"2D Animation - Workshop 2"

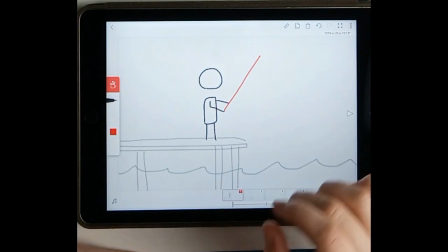(8:10)
There's no point doing all this class animation and having it all overlap each other, so it's not appreciated.
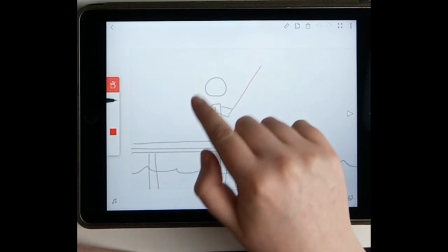(8:17)
So on frame 1 we have drawn our first image, and if we go to frame 2 you will see sort of the ghost of what we've drawn on frame 1 appear,
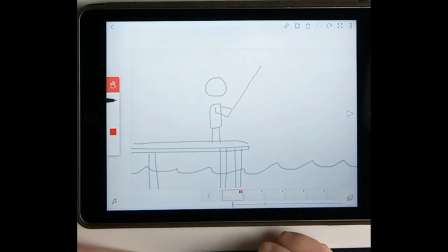(8:24)
and this is a really handy reference for the next frames and getting your positions right.
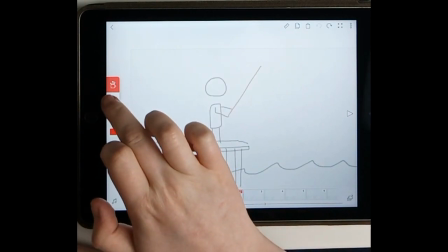(8:29)
It's what's commonly referred to as onion skinning.
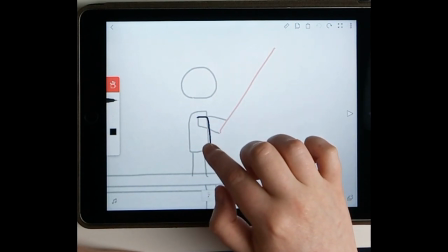(8:35)
So going back to anticipation, we're going to show this character anticipating throwing the line forward by sort of having him bend forward slightly,
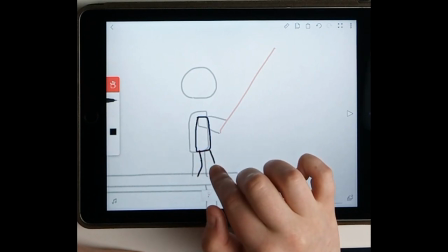(8:44)
bending the knees and sort of crouching a little bit, getting ready to throw this fishing line out.
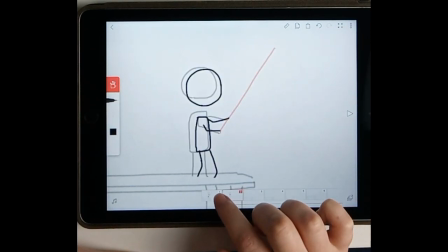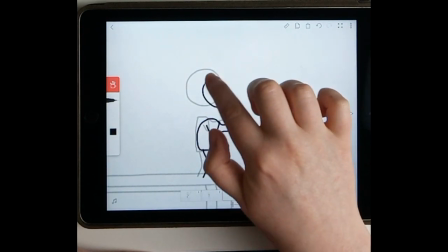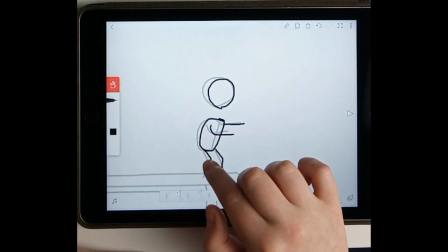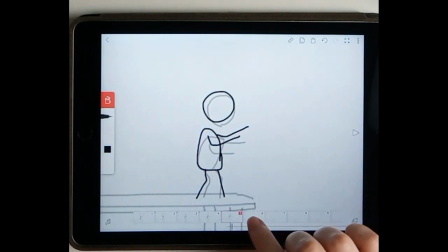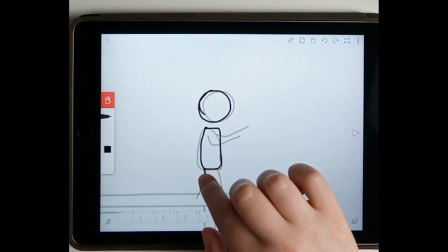(9:11)
We're just making tiny adjustments each time and sort of paying attention to real life references.
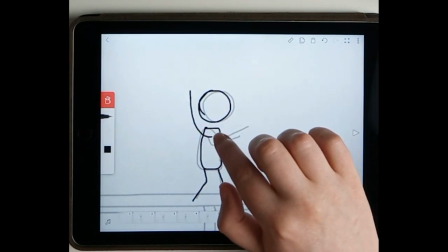(9:17)
When you lean forward, you're going to bend one knee, you're going to straighten out the other, you're going to bend the elbows a bit.
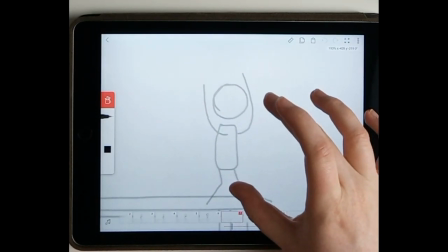(9:23)
And now we're just going to have a very large gap between the last 2 frames where
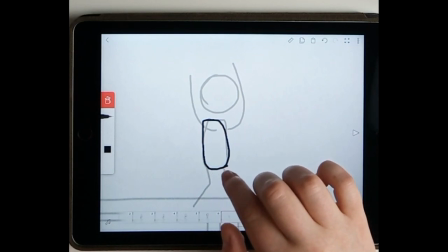(9:31)
the arms are down holding the fishing line, and then all of a sudden they're being thrown back up because he's casting the line behind him.
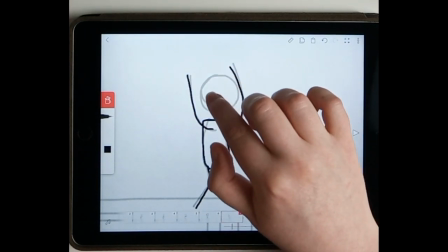(9:39)
Leaving a large gap between the 2 drawings like this will give the illusion of speed.
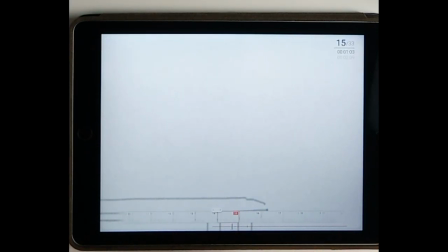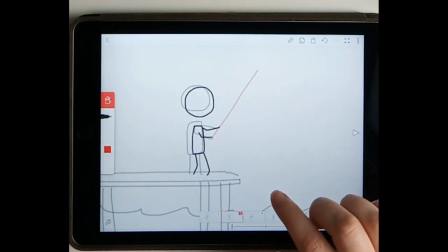(9:59)
So we're not doing the fishing rod at the same time as the character. If we just concentrate on one at a time, it makes it a bit easier. And the fishing rod is basically just drawing a line anyway, so it's easy to add in the end.
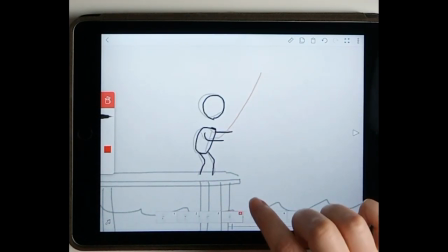(10:13)
It's not going to be doing much movement in the initial frames, apart from a little bit of bending, sort of warping up the ways as he's leaning down.
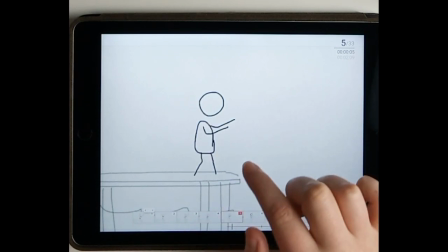(10:21)
And then for the bigger action, it's going to sort of stretch, not so much squash because it's just a line at the moment.
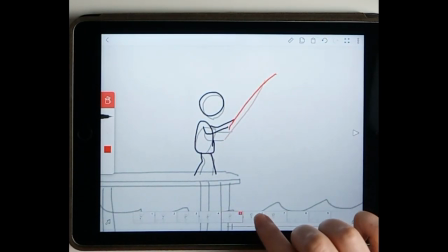(10:29)
It's not a very detailed fishing line, but it's going to have a significant swoop for the arm action coming up here.
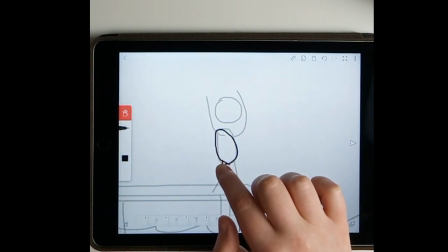(10:48)
And just keeping in mind the body position, since he's leaning back with the fishing rod, I'm just going to have him sort of tip back onto one foot
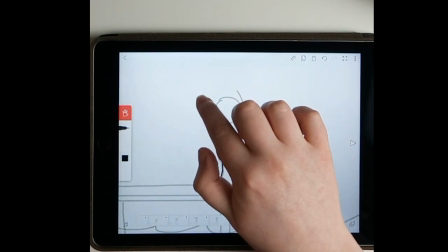(10:57)
at the very peak of him leaning back.
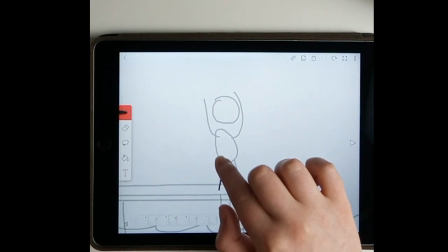(11:05)
If you notice, I'm drawing from the legs and the bottom first.
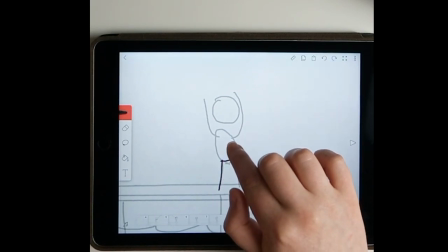(11:11)
It's because that's sort of where his pivot point and his center of gravity has started,
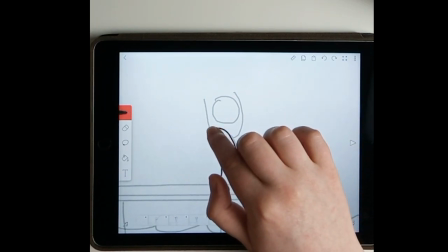(11:15)
so I like to sort of begin there instead of the head and then have to adjust.
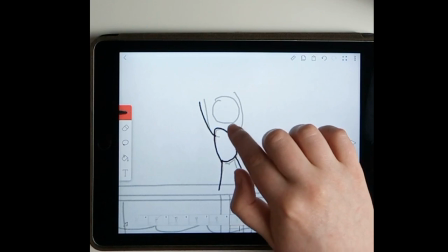(11:21)
I always start at sort of the very center of gravity of the body, and then you can put all the peripheral parts after that.
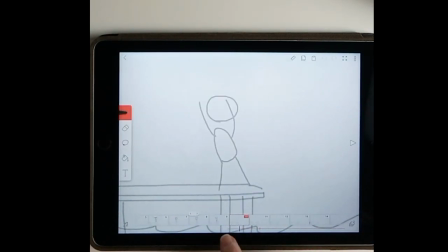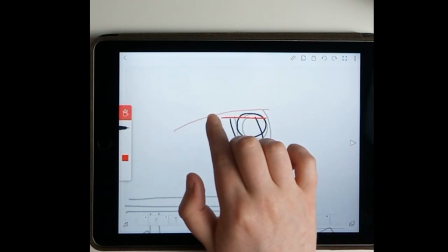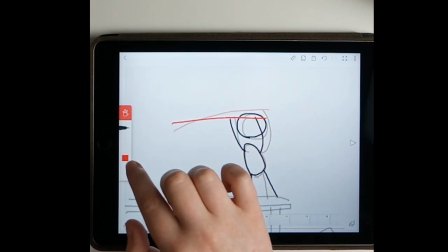(11:45)
And remember, when we're doing the fishing rod, we want it to sort of bend backwards because it's sort of springy, especially at the very end.
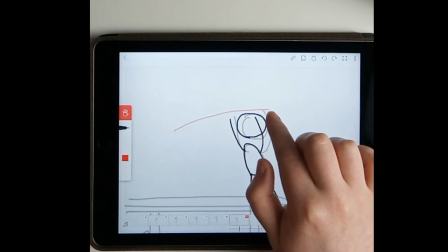(11:53)
So we want to have it sort of bend backwards with the force of him swinging backwards.
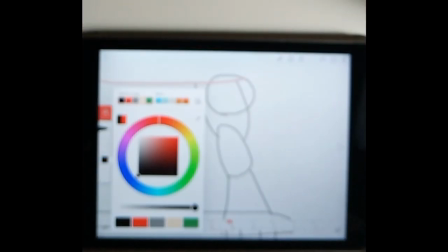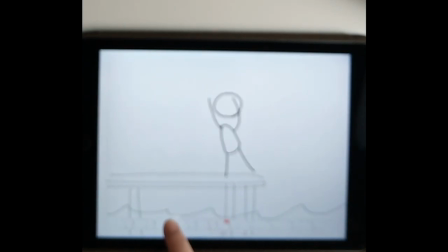(12:06)
So I'm just referencing the audio I recorded down here. I know in another 2 frames I'm going to have that second swoop sound. So I want to have a pretty fast action in the next 2 frames.